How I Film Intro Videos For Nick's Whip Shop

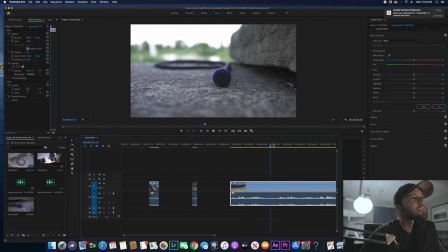1421s
This is kind of nice. Maybe.
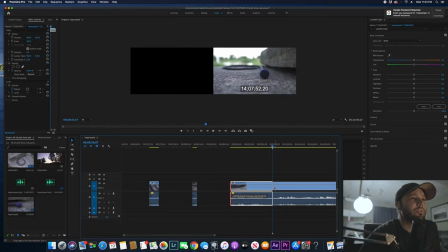1426s
Yeah, I like that. So it's not really, it's one of those shots where,
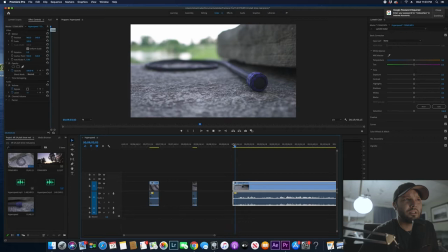1432s
yeah we'll shave off the front there and then just play through it it's one of those shots where you can't really see any crazy details maybe the end of the knot but it kind of
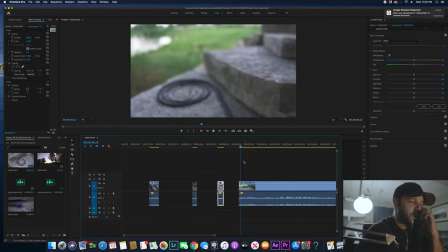1441s
it's more of that artistic shot that's like you know what's there maybe
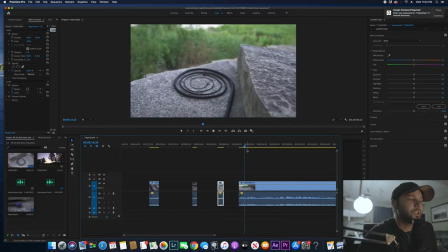1447s
some foreshadowing here you know what part you're you're looking at but i
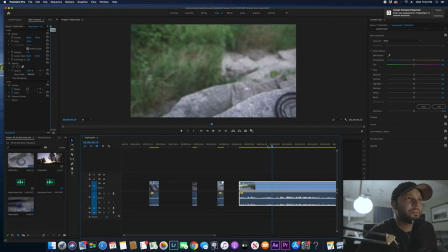1452s
don't know what i'm talking about i don't know you get the idea i hope it's
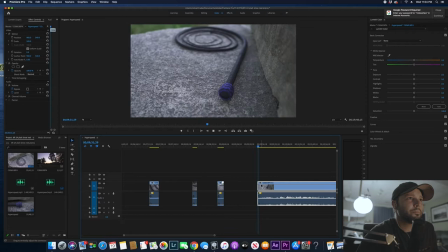1457s
just variety so this is an interesting shot this is like a flyover shot kind of starts about here. It's really slow though. Remember when I mentioned in the video that 120 frames a second is it's fast record.
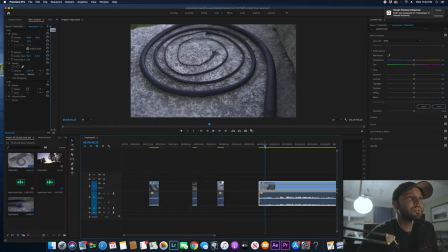1474s
It's a fast frame rate. Okay. Well, maybe we can use the beginning is too long. It drags on, but maybe, maybe we'll start it here or here,
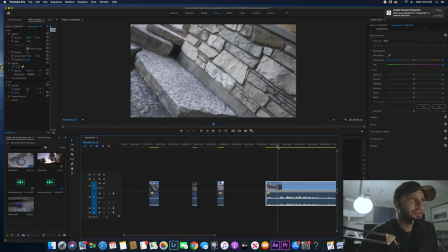1490s
or we won't use it at all. You know, I don't think we'll use it at all actually. I don't like it now.
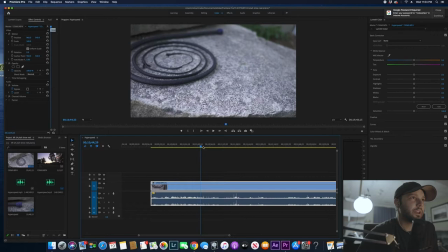1501s
So all this nonsense is me getting into position for my next shot. Trying not to trip and fall.
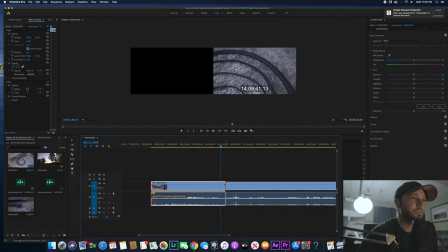1510s
Okay, so that's kind of a shot of the central part of the braiding. The medium sized part of the whip.
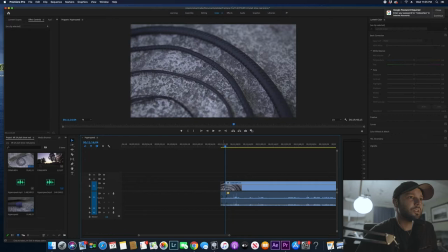1520s
That's not bad. That's all I want. Keeping these clips short. You don't want one to drag on for too long.
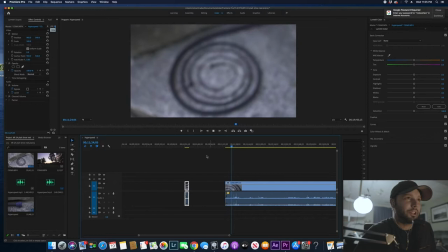1533s
when i pull the camera away real fast that's me relocating for another shot
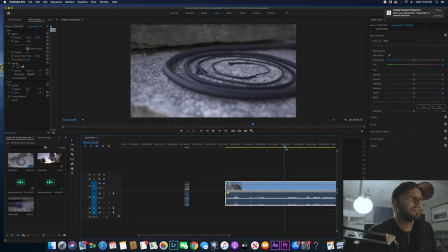1539s
let's see what else we got so more of this kind of yeah i don't know
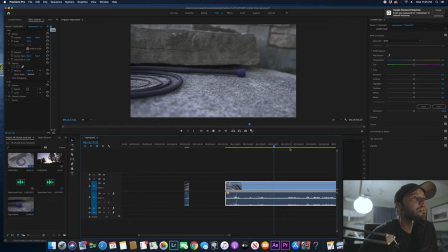let's see if we start it here we're going to be putting an effect on
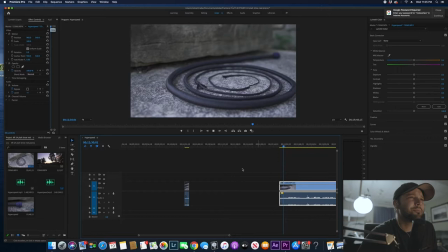1562s
all most of these clips called warp stabilizer basically what that is yeah
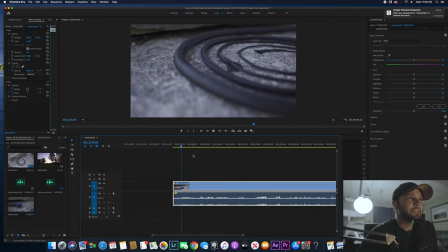1567s
i don't like this shot basically what that is is
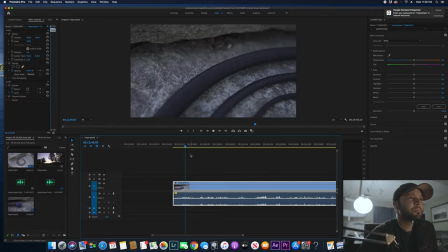1571s
it's a stabilizer so if your shot is just a little bit shaky a little bit it uh okay this is what i want it stabilizes it we'll get we'll get into that in a minute i wanted a shot of the braiding there okay so it looks like it starts about right here
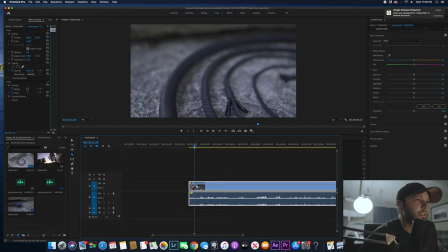1589s
pulling back i like that i like that i like that okay and we'll cut it there and i think the shot that would look good after that we'll hold that thought on this section here there's the shot of the fall.
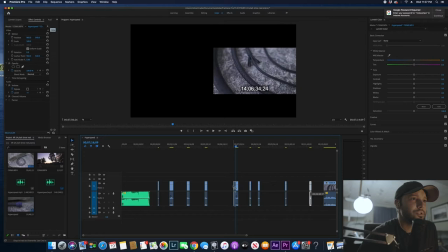1605s
Remember I mentioned the fall hitch? Yeah, this shot here I think would go well directly after this shot. So now we're kind of starting to put the pieces of the puzzle in place. So now let's see how those look back to back.
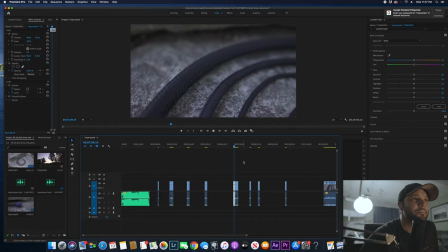1620s
We got this shot here,
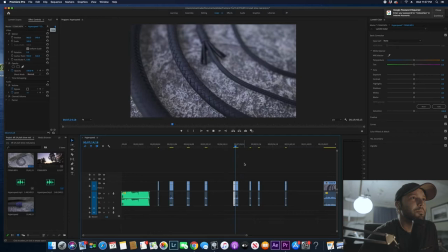1625s
and we got immediately into that one.
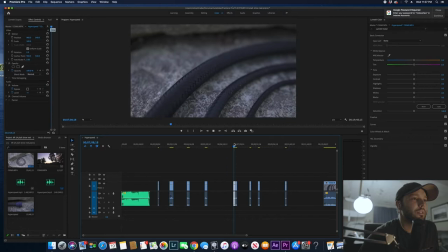1630s
But I think that second shot should probably start where it's centered right over the fall hitch right there going into that
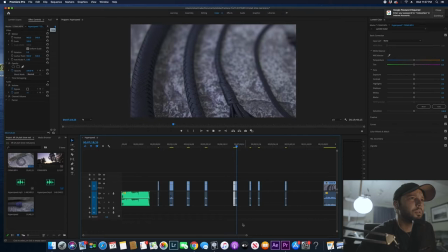1645s
because it's kind of like going back and then going forward yeah see I stopped moving there that's not good actually I don't want to do what I just did so we'll see how that looks right